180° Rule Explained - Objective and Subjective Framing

Today I will shed some light on a very basic but crucial rule in filmmaking, the 180-degree rule, not to be confused with the 180-degree shutter rule, which is a completely different thing that I also covered in my video about the exposure triangle. In today's video I will explain to you how to apply this rule, as well as different ways and reasons to break the rule, but most importantly, it will help you understand the difference between objective and subjective framing, which is a very important thing in filmmaking. We've got a lot to cover, so let's get to it.
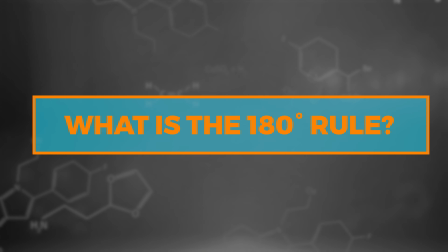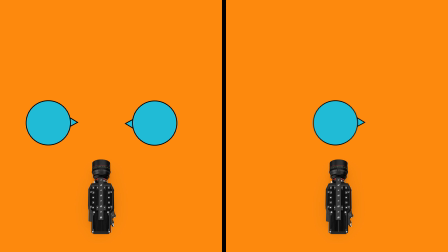(0:34)
Basically, when you film a scene with multiple subjects or a moving subject, you have to decide from which side you're going to film them. And you cannot cross this side without disorienting the audience, unless you do it in a very specific way, which I will cover shortly.
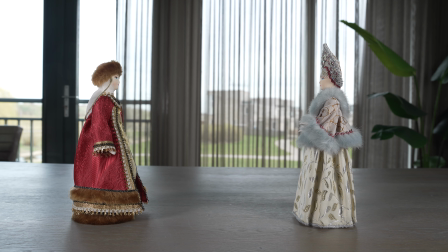(0:47)
So let's say you have a scene with multiple subjects, like a conversation between two people, for example.
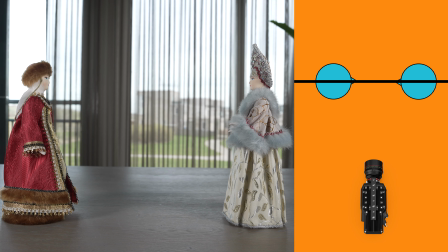(0:52)
Now you can imagine a line going between them that extends all the way to the infinity.
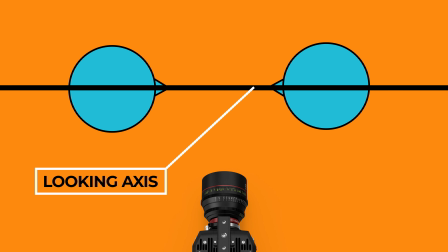(0:57)
That line is called the looking axis, even if the characters are not looking at one another.
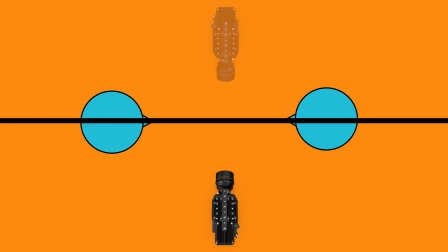(1:01)
You now have to decide on which side of the line you're going to film, and you will have to stay there for the duration of the scene.
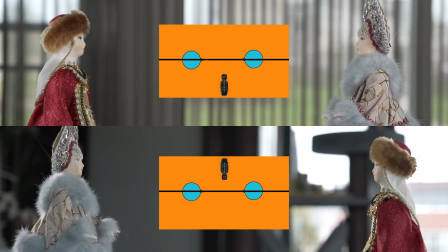(1:07)
If you cross that line, it will change the spatial relationship between the subjects in the frame and reverse their looking direction.
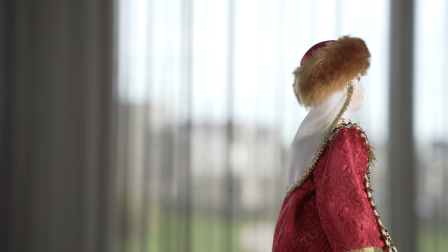(1:14)
In another example, if you have a moving subject, you will have to imagine a line along the direction that they're moving in.
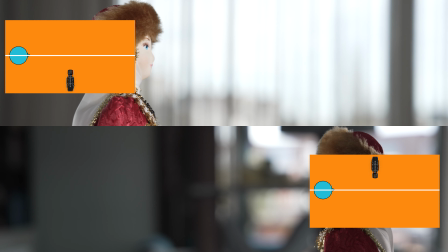(1:20)
That line is called the moving axis. Once again, you will have to decide on which side of the line you're going to stay during filming,
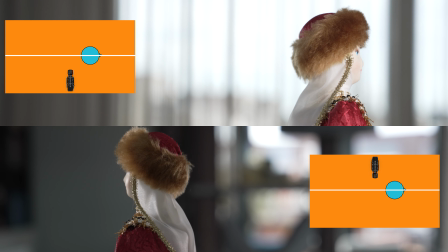(1:28)
because by crossing the line, it will appear like your subject is moving in the opposite direction. It is possible to have a looking axis and a moving axis in the same scene. Just think of two people walking next to one another while having a conversation.
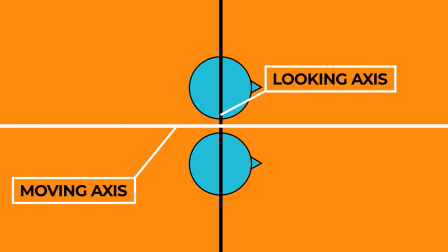(1:42)
In this case, you will have to pick the most important axis. In most cases, the looking axis is the most important one, but not always. In a car chase, for example, the moving axis is almost always the most important one.
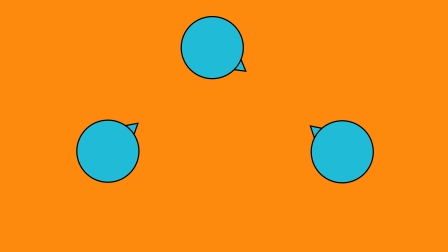(1:55)
If you have 3 or more people in a scene, there can be multiple looking axes,
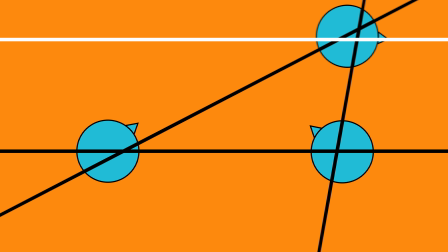(1:59)
and if they're moving as well, it can be pretty complex, so it is crucial to plan your shots ahead of time. Now luckily, we have seen so many videos and films that we naturally tend to not break the 180-degree rule. Most people, even not filmmakers, are aware of the rule to some degree and tend to stick to it, even if they don't do it consciously.
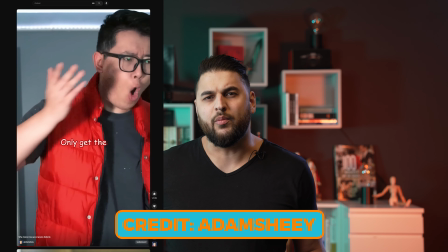(2:18)
You can clearly see it in YouTube Shorts when people create sketches where they play two characters.
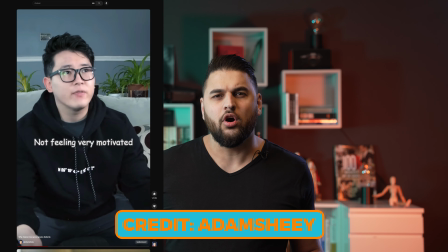(2:24)
They either flip the shots or physically change their position. There are different ways to break the 180-degree rule. The first one is the simplest.
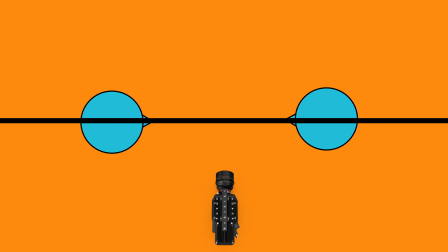(2:37)
Just break the rule, just cross the line. First film a couple of shots on one side of the line, then cross it and film a couple of shots on the other side. The most important thing to consider with this method, however, that this will disorient your audience. So if this is your goal, or to create chaos in your scene, do it this way. Another way to go about it is to film on the axis itself.
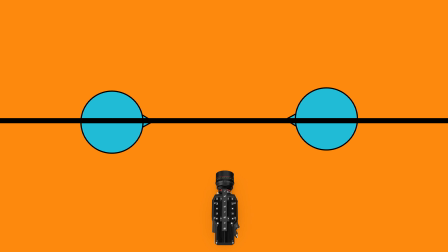(2:57)
So first you film on one side of the line, then you film on the line itself, and then you cross to the other side. In most cases, that in-between step will be enough to not be disorienting. Another way to do it, which is the best one in my opinion, and will result in not disorienting the audience at all, is by doing it in a continuous shot by moving the camera.
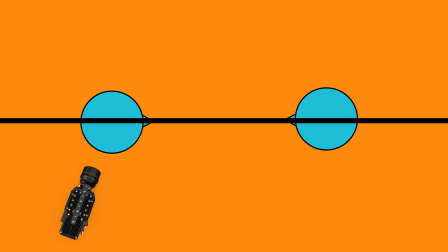(3:16)
So you start the shot on one side of the line, and with camera movement you move to the other side. And now you can stay on the other side for the duration of the scene, and the audience will not be disoriented because they saw the transition happen. Which way you break the 180-degree rule will depend on your storytelling. You first need a reason to break the rule in the first place, and then you will need a reason to break it in that specific way. It is a good practice in general to always have a reason for something you do or don't do in filmmaking.
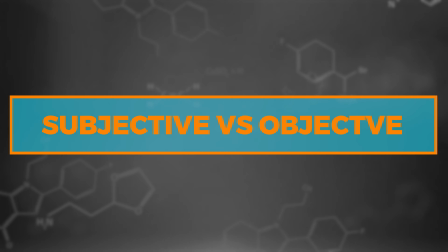Now we get to the most overlooked aspect of this rule. I think not enough people talk about it or are even aware of it.
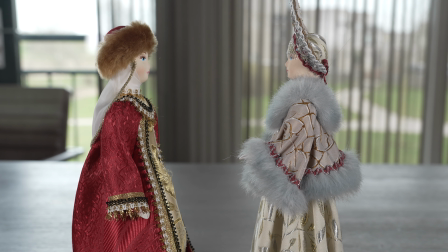(3:56)
Let me give you an example before I explain what it is. Here is a shot of two people. And here is another shot of the same two people.
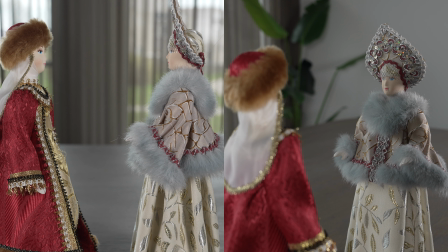(4:04)
These two shots are of the same subject, however they convey a very different feeling. Now let's look at the axes of both shots.
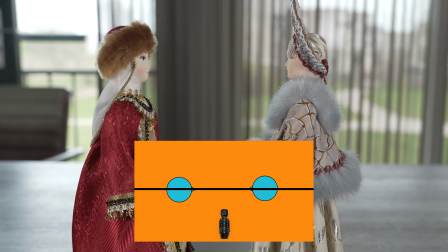(4:11)
In the first shot the axis is parallel with the camera, and on the second shot the camera is almost on the axis itself.
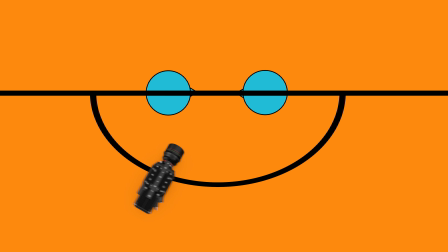(4:18)
The closer the camera is to facing the axis, the more subjective and engaging the framing,
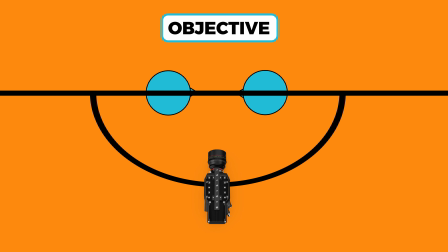(4:23)
and the further away the camera is from facing the axis, the more objective the framing. In the first shot, we are looking at two people from a neutral perspective.
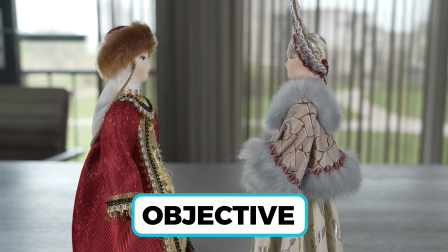(4:32)
We are not connected or engaged with them. The framing is objective.
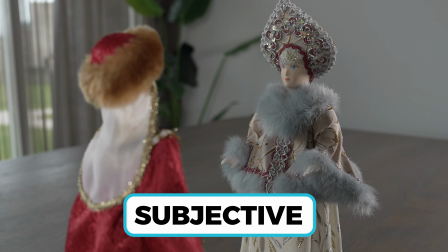(4:35)
In the second shot, we're almost looking from a point of view perspective of one character into the eyes and soul of the other character. We can see their facial expressions, etc. This is such a crucial concept to understand because it will give you infinite storytelling possibilities.
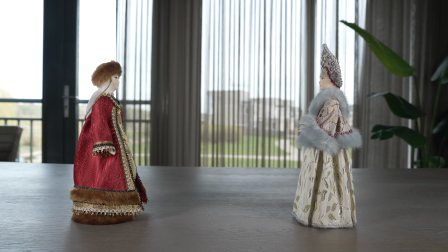(4:51)
Let me give you an example. Let's once again say that two people are having a conversation.
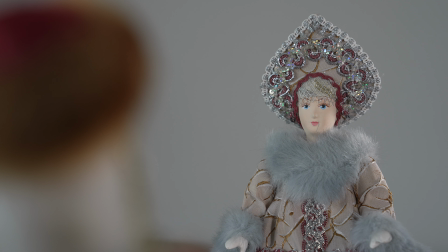(4:56)
We filmed them in both matching over the shoulders. Over the shoulder is a subjective shot type because it is very close to facing the axis.
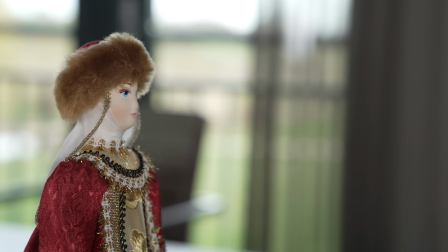(5:03)
Now let's say one of the people in the conversation tells a lie. We can show that by showing him in a single from a more objective shot type.
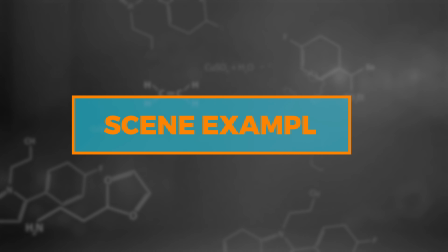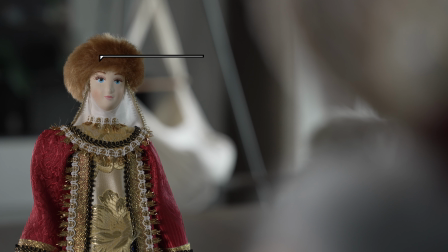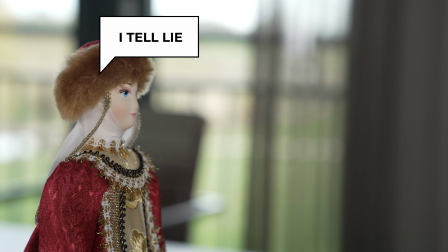Now the audience might not know exactly what happened, but they will definitely feel something is different, because it is. We went from matching over the shoulders to a shot from the side. That in itself is a powerful storytelling tool as well. Just introducing a different type of angle in a scene full of matching angles will make the different angles stand out a lot. This was just one example of using objective and subjective framing as a storytelling tool. I hope you get the idea and learned something new. If you enjoyed the video, consider subscribing and leave a thumbs up. Till next time.